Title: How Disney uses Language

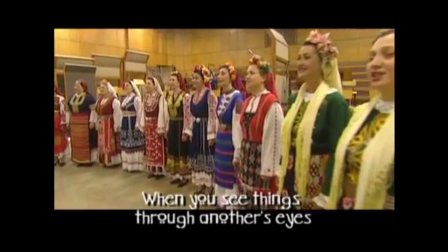[4:09]
Ghost in the Shell was heavily inspired by it, but I think they actually hired a Bulgarian women's choir to sing for this piece specifically.
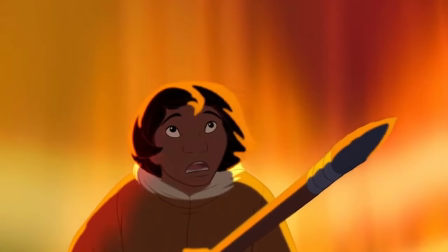[4:15]
So they used music that most people hadn't heard of, that had nothing to do with the context of the film, in order to make the scene sound, I don't know, more magical? alien?
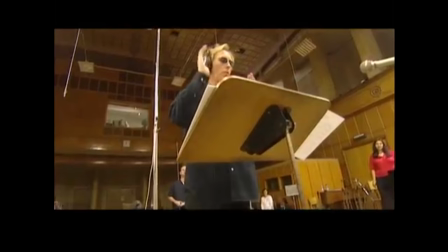[4:24]
And if it doesn't seem like there's anything wrong with that, eh. But there's actually one thing that they did really well in this scene. If you listen closely and happen to have an incredibly thorough understanding of the languages of the world, you'll hear that the lyrics in this piece are in Inupiat,
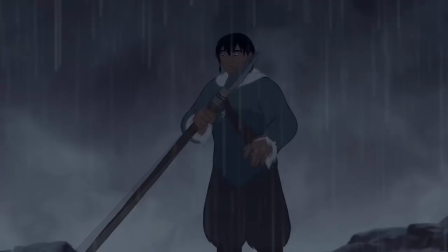[4:37]
which is the language that belongs to a group of people by the same name who are from Alaska where this film is set.
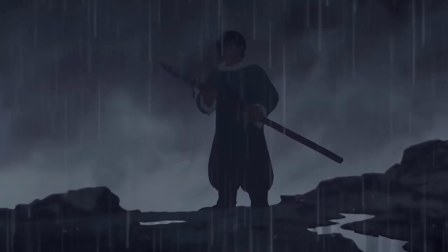[4:42]
So this film actually got something right in that they used a language other than English to represent a native population, and that is very important.
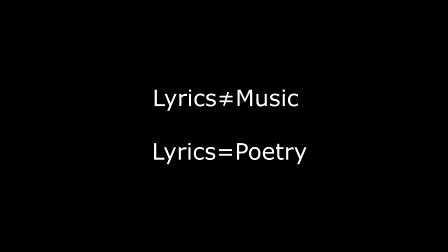[4:49]
Now I know in the past that I've discussed how lyrics aren't music, and I stand by that. Studying Lyrics is more like studying poetry than music.
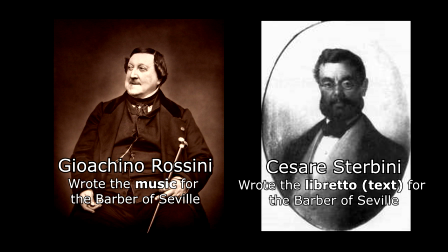[4:55]
That's why almost any composer that's ever written opera has had a librettist, someone who wrote the words for them. But if you're going to write a piece of music that uses lyrics, i.e. a song, then you're going to have to alter your piece of music in order to fit your lyrics.
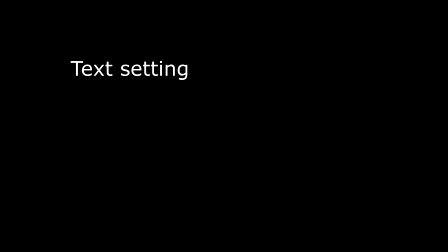[5:07]
It isn't as easy as just writing a piece of music and then slapping words wherever you want them. The act of text setting is an art form unto itself. And one of the most important aspects of text setting is figuring out how you're going to musically emphasize the syllables in your lyrics.
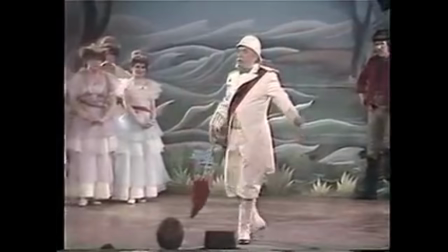[5:19]
If you give each syllable a note, that's called syllabic I'm the very model of a modern major general.
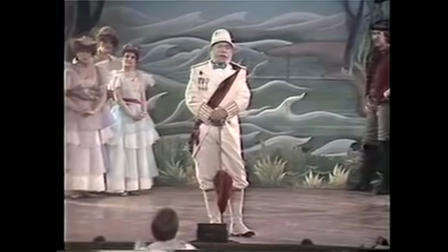[5:25] Life, inflammation, vegetable, animal, and mineral. I know the kings of England, and I quote the fight's historical. From Marathon to Waterloo, in order categorical.
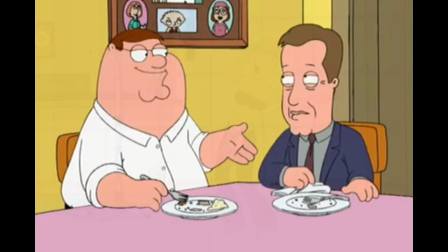[5:31]
If you give each syllable multiple notes, that's called melismatic text setting.
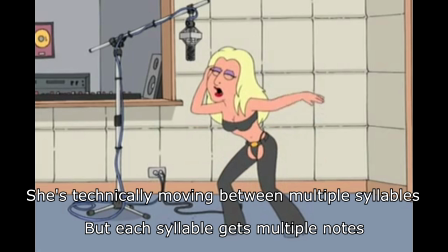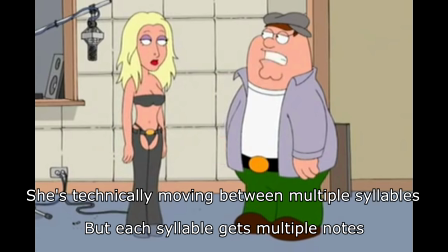[5:44] Okay, let me just go ahead and snap you right there. You sound terrible.
And if you mix and match, it's called pneumatic.
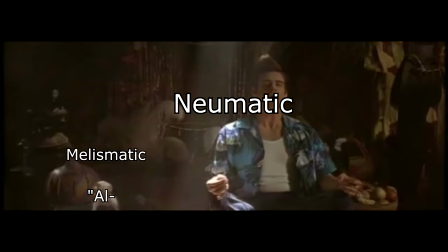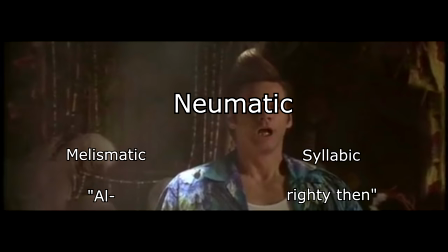but creating a musical emphasis on different syllables is really important otherwise your song won't make sense here's an example it's happy birthday to you not
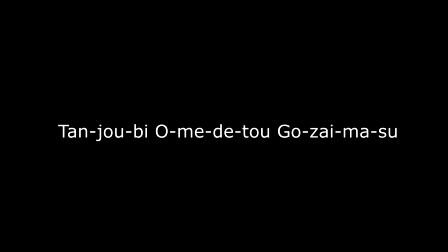[6:10]
happy birthday to you but different languages won't necessarily have the same number of syllables for words that have direct translations on top of that every language puts varying emphasis on different syllables that's It's one of the more difficult aspects of learning a language, and why most people will stress that you have to go out into the world and learn from a native speaker,
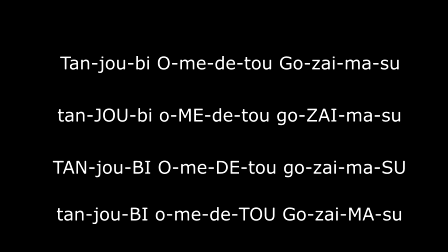[6:27]
because you can't really learn syllabic stress and their meanings from a book.
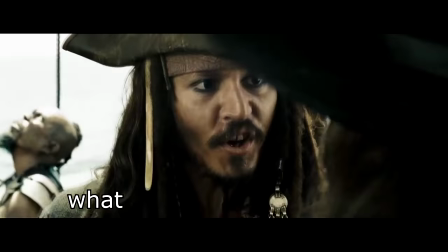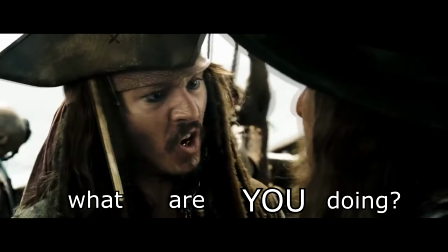So what all this means is that if you compose a piece of music for a certain language, you've already altered the fundamental structure of your piece of music.
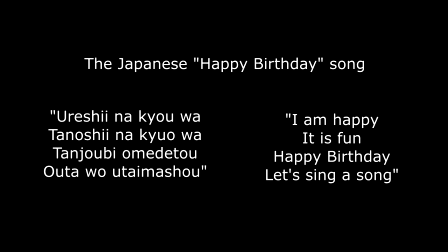[6:48]
If I write a piece of music for a French text, I would have never written that exact same piece of music even if the text had the same meaning but happened to be in English. That's why a lot of song translations can sound kinda awkward. If you don't believe me, just look up Disney songs in other languages, or YouTube a few English covers of anime openings.
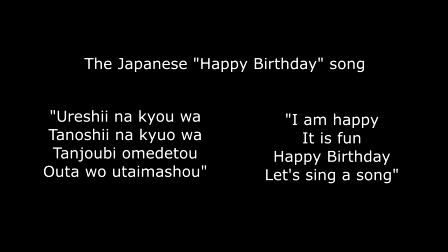[7:03]
You'll see what I mean in that sometimes the piece will become more melismatic or syllabic because the translated language will have too many or too few syllables.
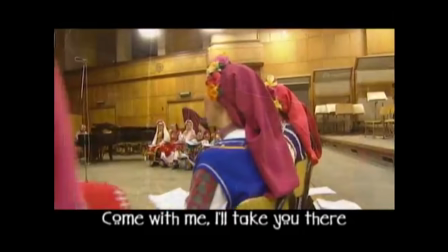[7:10]
This is a critical reason as to why most operas and high art songs won't get translated from their original language.
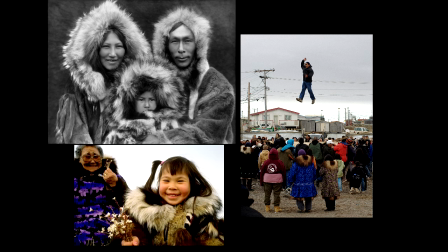[7:15]
So, even though Brother Bear uses Bulgarian music to try and convey an Alaskan sound, which, alright, they were actually on the right track by using the native language. Using a song set from a text from a native language in order to represent a native population of the area creates
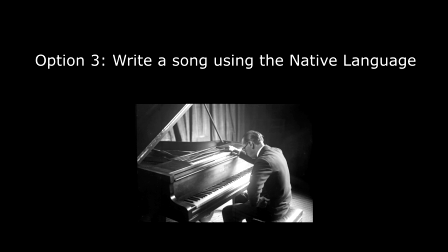[7:28]
a new piece of music that would not have otherwise existed had the composer just ignored the setting and written everything in English.
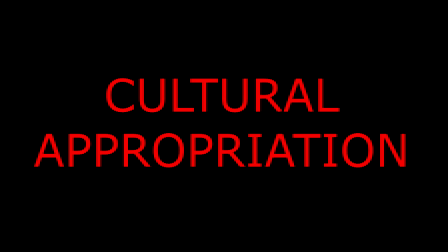[7:34]
You can still represent a native population or culture without having to tread close to the whole...
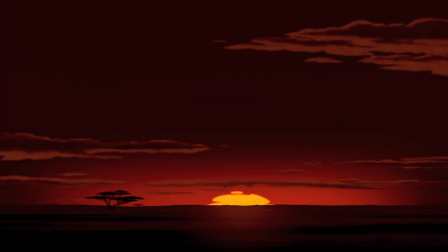[7:39]
And you can actually see this exact situation in the opening to The Lion King. They would have not arrived at a piece of music that sounded like what they have had they not used Zulu.
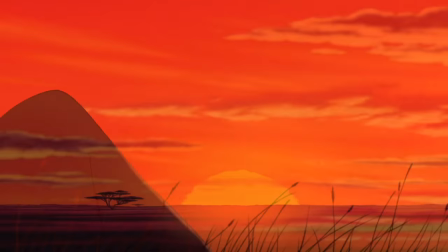[7:47]
The Zulu speech patterns, syllabic stresses, and literally just the number of syllables that they had to take into account just would not have happened had they written the entire piece in English.
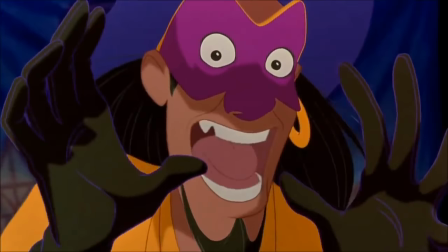[7:55]
In The Hunchback of Notre Dame, they throw a bunch of Latin around and even though it might not explicitly reference the chant that it comes from, it
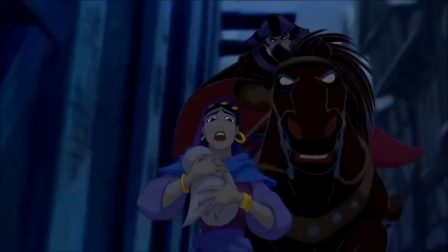[8:08]
still lends that old catholic sound to all the music. You can hear something similar in the opening to Frozen with Vueli.
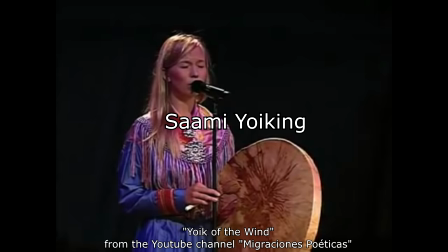[8:13]
The song was inspired by Sami Jöking and a Danish hymn called Deilig er Jorden.